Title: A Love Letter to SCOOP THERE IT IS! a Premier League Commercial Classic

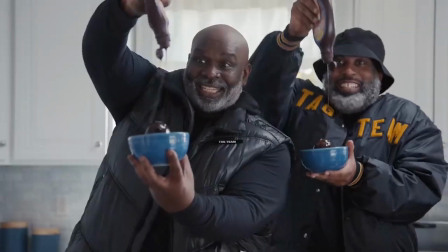(0:00)
I've made no secret of just how much I love the tag team Geico commercial.
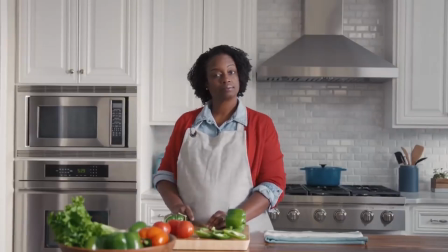(0:05)
When you watch a lot of live sports, there's always one commercial in infinite rotation that grates your last nerve.
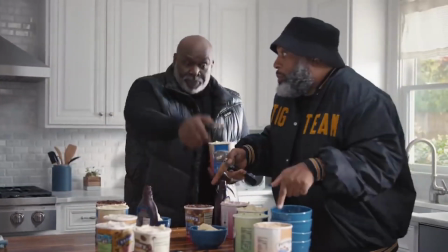(0:12)
Looking at you, Cars for Kids. Scoop though, cannot play enough.
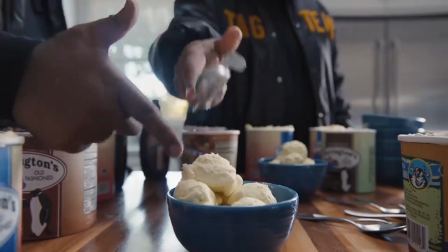(0:17)
It's a delirious daydream that belongs in the Smithsonian and has been one of the joys of lockdown life for me.
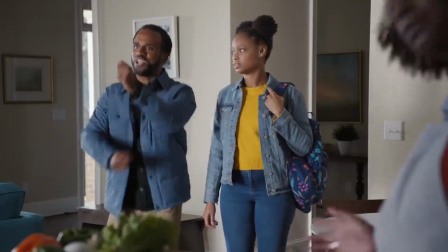(0:23)
Now, I've got some bad news. Scoop, there it is, will not live forever. It'll be gone from our screens before we know it.
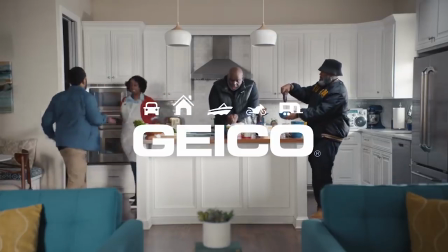(0:30)
So let's celebrate it in the only way we know how, by breaking it down scene by scene and reveling in every single delicious detail.
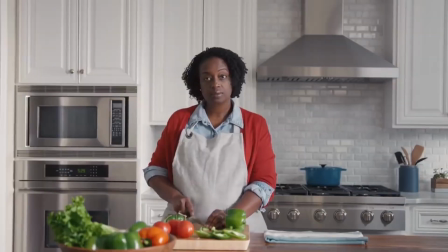(0:39)
We begin in a stock kitchen with our mum, Tasha, slicing peppers.
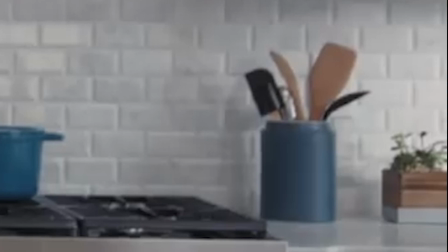(0:45)
It's a spotless kitchen, everything in order, pot of utensils tidily organised, kitchen towel perfectly laid out, head of lettuce in the bowl.
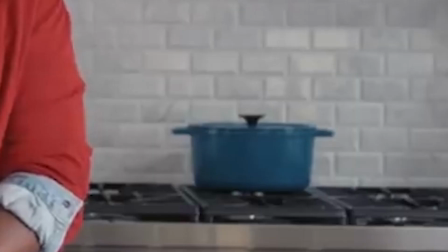(0:54)
Of course there's a blue Le Creuset pot, the symbol of pragmatic luxury. But the overall vibes are tired, humdrum, daily routine.
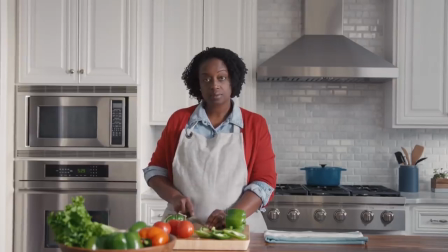(1:02)
And then the unseen, omniscient voiceover ruptures the mundane to ask about car insurance and a whole lot more.
Tasha, did you know Geico could save you hundreds on car insurance and a whole lot more?
His opening gambit has her interested.
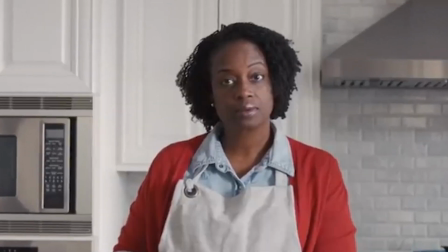(1:16)
Changing body language is noticeable. Yes, Tasha's interested in savings.
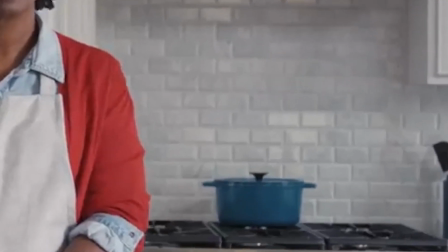(1:21)
Who isn't? And let's face it, the Creuset pots don't buy themselves. Mom is not yet hooked, but our narrator is a closer.
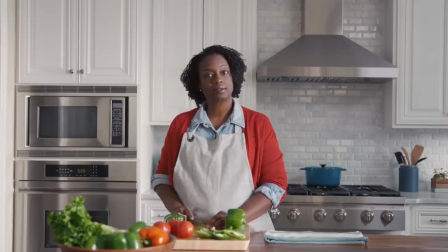(1:28) So what are you waiting for? Hip-hop group tag team to help you plan dessert?
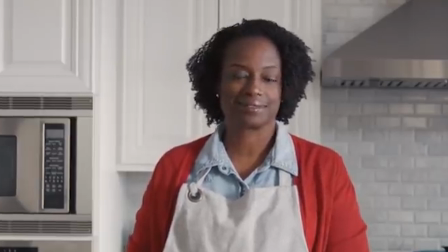(1:32)
That initial reaction, the sly turn up of the mouth as Tasha remembers a one-hit wonder buried deep in her memory.
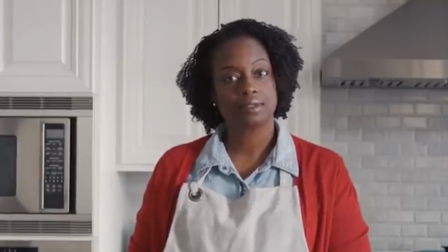(1:39)
But what she doesn't realise, this is no hypothetical. The Geico universe is like the Twilight Zone, and she's in it.
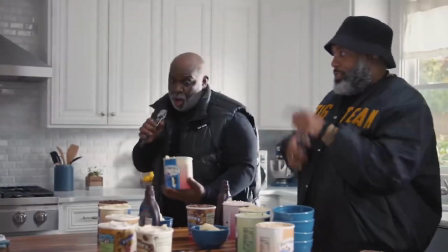(1:47)
Whip pan reveal, and Atlanta's very own tag team, DC the Brain Supreme and Steve Rowland,
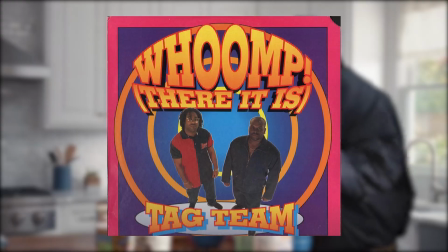(1:54)
launching into a cover of their 1993 hit, Whoomp, there it is, in Tasha's kitchen.
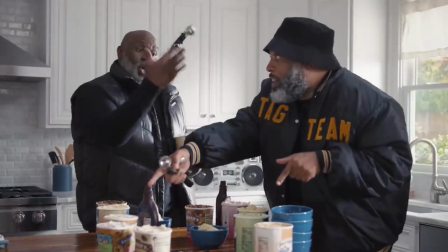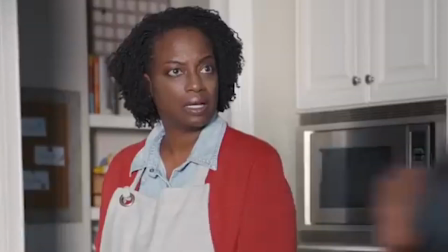(2:08)
Now, at first, this is shocking for Tasha. I mean, where did they come from?
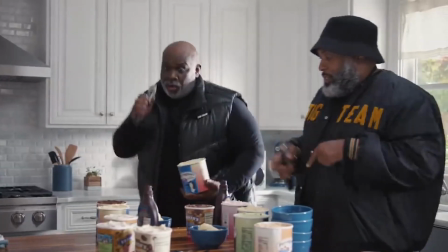(2:13)
These two musical poets she's not seen since 1993 are live in her kitchen.
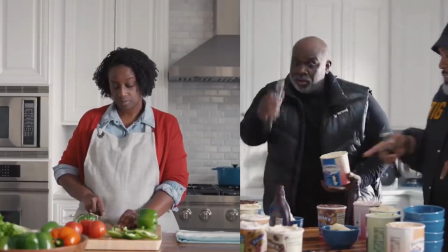(2:19)
And talk about chaotic contrast. Tasha is someone who prides herself on her signature tomato and bell pepper salad.
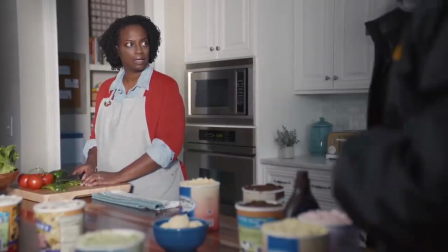(2:25)
Def not someone who has, say, 10, 11, 12 pints of ice cream strewn across the countertop.
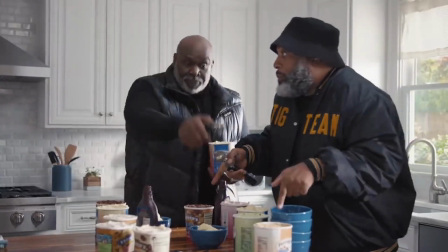(2:31)
But tag team most certainly are. They can name them all.
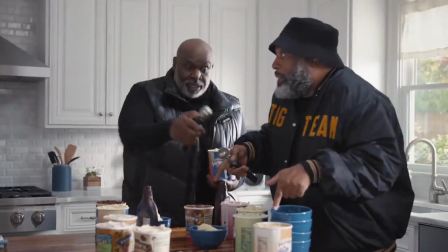(2:38)
They can do tricks with the ice cream scooper, and they do it all with reckless, unbridled, all-in joy.
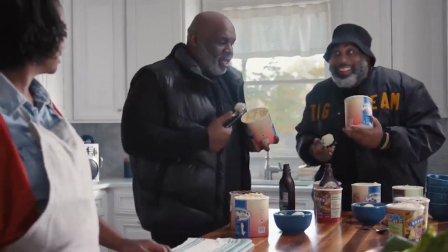(2:44)
We watch them through Tasha's eyes, and as they win her over, so do they win us over.
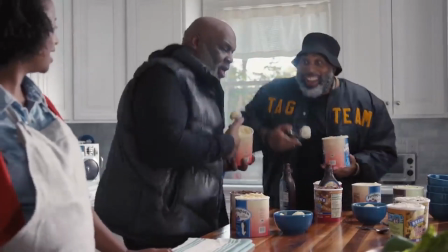(2:49)
Tasha begins to dance, the shock's worn off, and like us, she's enraptured. The tone has changed.
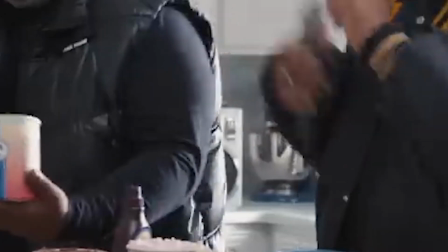(2:54)
The environment has changed. The KitchenAid stand mixer is eclipsed by the boombox.
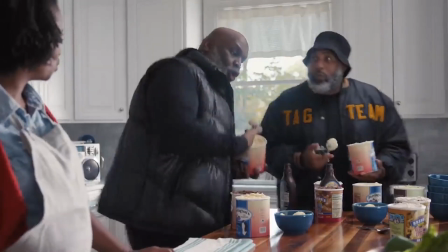(2:59)
This is no longer an infomercial. It's a concert, and these are the faces of true artistes.
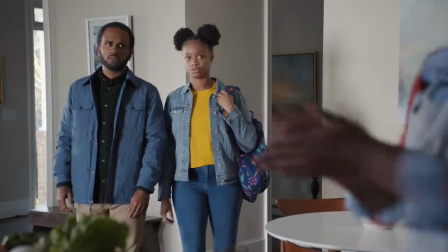(3:06)
That jacket Daddy wants. Behold, enter stage left, dad and daughter.
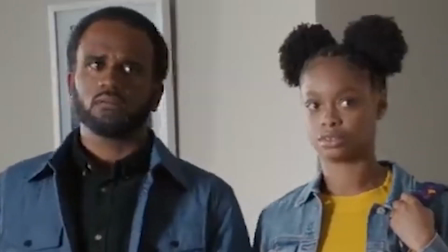(3:13)
Their faces say, it's bell pepper salad time.
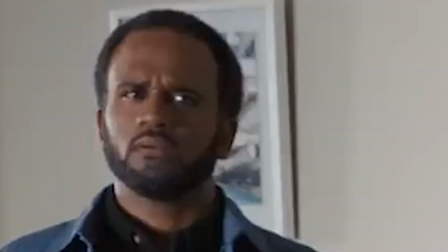(3:16)
And a surprise on their face in this moment, they're looking at their wife slash mother with the same shock she recently experienced. Dad has a talking heads moment. This is not my beautiful house. This is not my beautiful wife, he tells himself. And for a second, that face chills the viewer with fear. It could all go one of two ways.
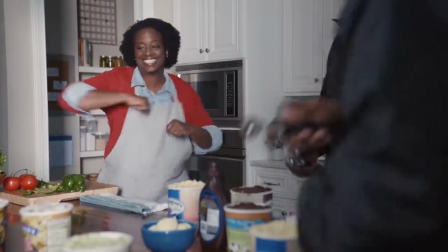(3:35)
I mean, finding your partner in the thrall of two men in your own kitchen. But then Dad realises, hang on a minute, that's tag team!
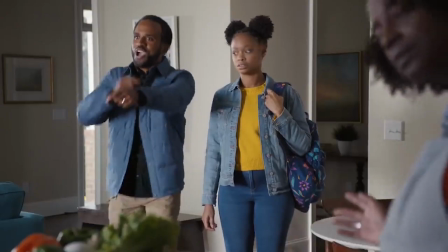(3:43)
I know this song! He too is sucked through that Geico hole in time.
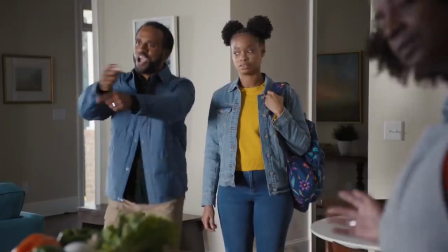(3:48)
And when we cut back to him, for the first time in his life, Dad gets it! No time for thinking, just action.
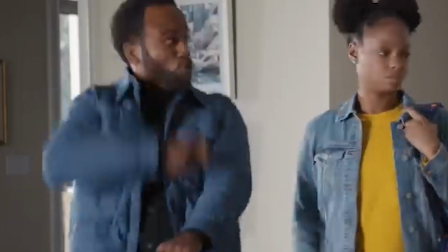(3:54)
Dad even creates his own dance move. Sorry, daughter, you just wouldn't get it. It's before your time.
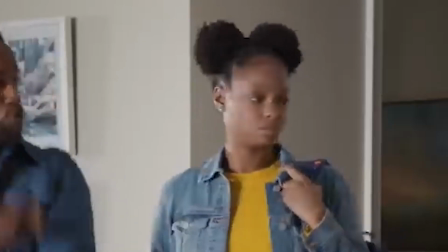(4:00)
In this world, you're either in or you're out. And daughter don't want to think about her parents as living, breathing humans who feel things.
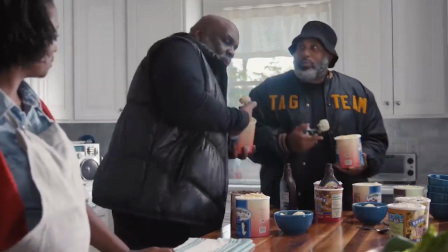(4:07)
Chaos reigns supreme.